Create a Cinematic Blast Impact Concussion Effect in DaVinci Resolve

Just that slightly hollow sound of looking over the city right before something horrible
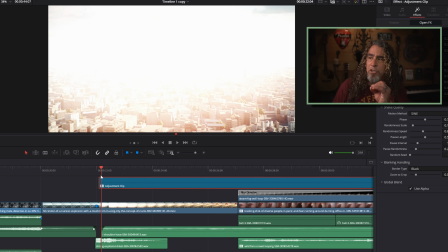7:53 happens it almost looks like there's an explosion and it's like the wave of fireball moves
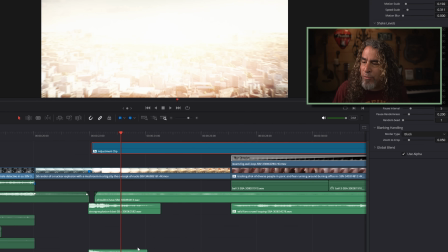7:58 outward across the city so i use this one other effect this other sound
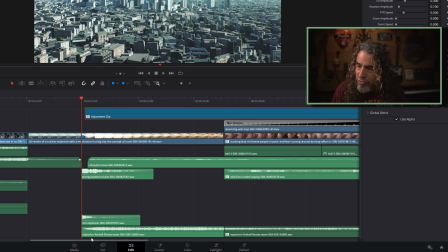8:02 effect down here that literally was like a fireball flames expanding sound and added that in so that it would have this sort of whooshing over the city sound take a listen to this other explosion effect sound right here i lay it underneath
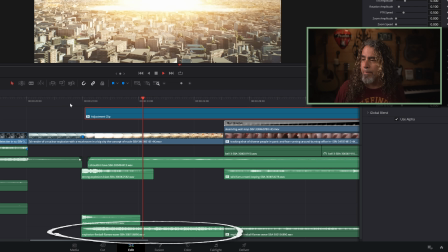so when you listen to those three explosion sounds stacked together it creates a much wider sound effect now over here where i cut back to the main characters in that office building dealing with this explosion i did a couple of things i had sort of a
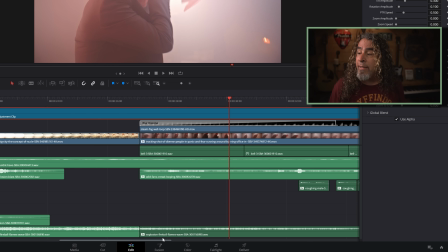8:43 screaming sounds of people screaming that i put in there but what i did is over in the fairlight page for those tracks was i was
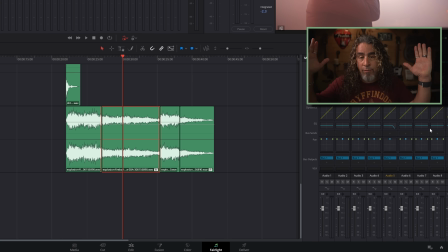8:50 able to added an EQ effect that allowed me to roll off some of the highs and the lows and in this case I actually added the EQ directly to
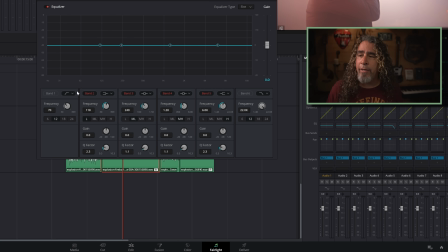8:58 the clips in the timeline but effectively all those were were pulling up an EQ and rolling off all of these bottom lows to get them to be not too rumbly but most of all taking out a lot of the highs rolling that back so it's just all low and rumbly
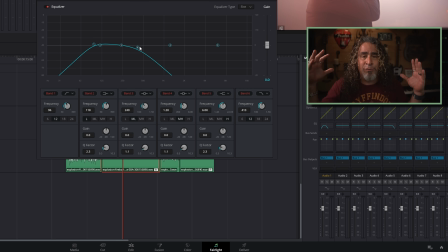9:13 as if someone's ears had been blown out so they can't really hear full frequency and they're just hearing sort of the rumbling of what's going on.
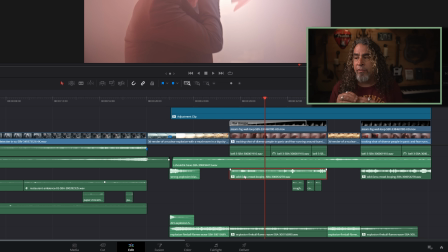9:21 I did that for any of the sound effect clips that I had stacked for this section where the people are reacting. There was some explosion, there was some rumbling, there was some people talking, and I muted them all down to make it feel like those people really couldn't hear each other because their hearing had been blown out. If you ever notice sometimes your ears will ring when you're exposed to something very loud.
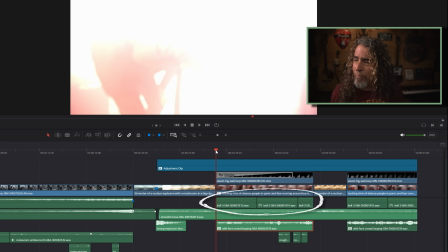9:40 I don't even know if you can hear this, it's very subtle, but this track right here, it's
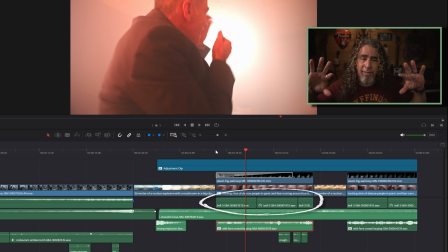9:46 just a slight ding sound that I added in and repeated so that it would feel like someone's ears were ringing.
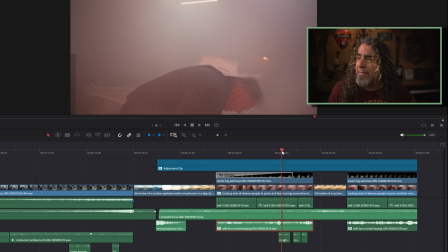9:52 And at one point I'm watching what's happening on screen and I can see that this main character looks like he's coughing. I just found the sound effect of a person actually coughing, a male's voice coughing. I added that in and lined it up with what I was seeing on screen and just made the cough sort of feel like it was happening in that same muffled effect.
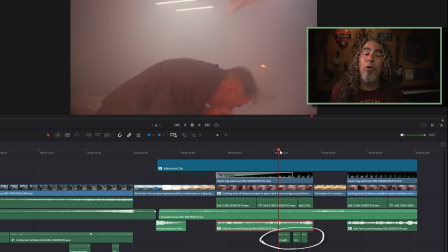10:11 I used the EQ to roll off a lot of the high end. none of this footage had any audio when i downloaded it from storyblocks so i needed to create all of the things that i'm seeing on screen
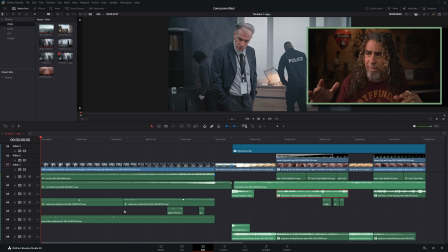10:23 now they were sort of rustling around an office and i needed to create that feeling of maybe people moving things around and moving papers and moving objects and looking for things so these are only really two different sound effects one is actually restaurant noise but people working in a restaurant
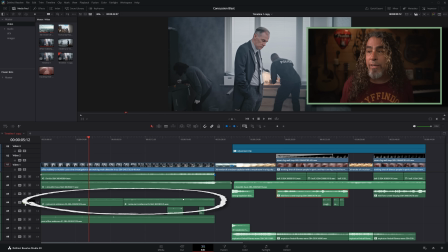10:40 now i know these are restaurant sounds but it worked what i was doing in here because they They were working around sort of metal filing cabinets. And I know this is plates and things, but it just had a sort of metallic sound of things being shuffled around. And I thought it worked pretty well. The other sound effect I found was people in a post office.
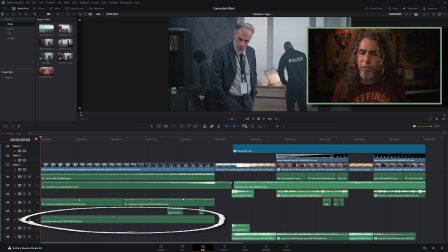10:59 So it was sort of this sound effect of papers being shuffled and maybe some people talking inside of a post office. So those two together, when I combined them, even though they had nothing to do with police officers in a building in a city before an explosion,
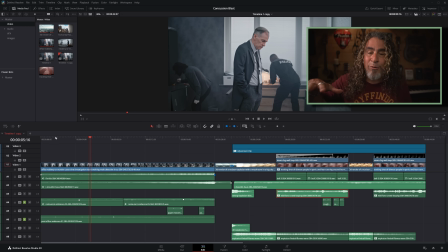11:17 it helped create the sound effect of people shuffling around this office and maybe looking for something.
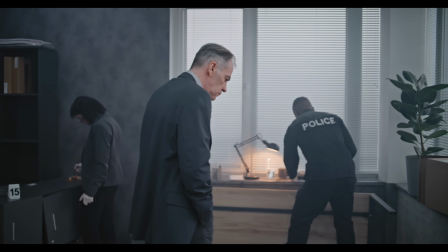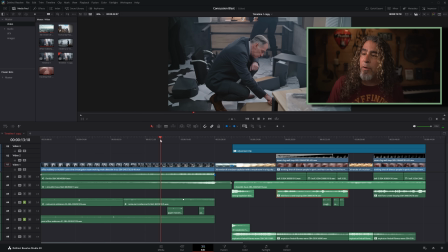11:30 The only other effect I added is when I got to the part where he reached out and he had lifted up this cardboard, I needed some sort of paper shuffling sound to really bring out the foley of him grabbing this cardboard and lifting it away. Really, really simple stuff. Just looking on screen at what I have going on and trying to make sure I have the sound effects that would make that feel like people are actually watching something that's really happening.
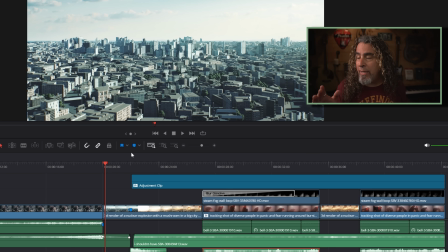11:55 Now, this section right here, when I got to the explosion,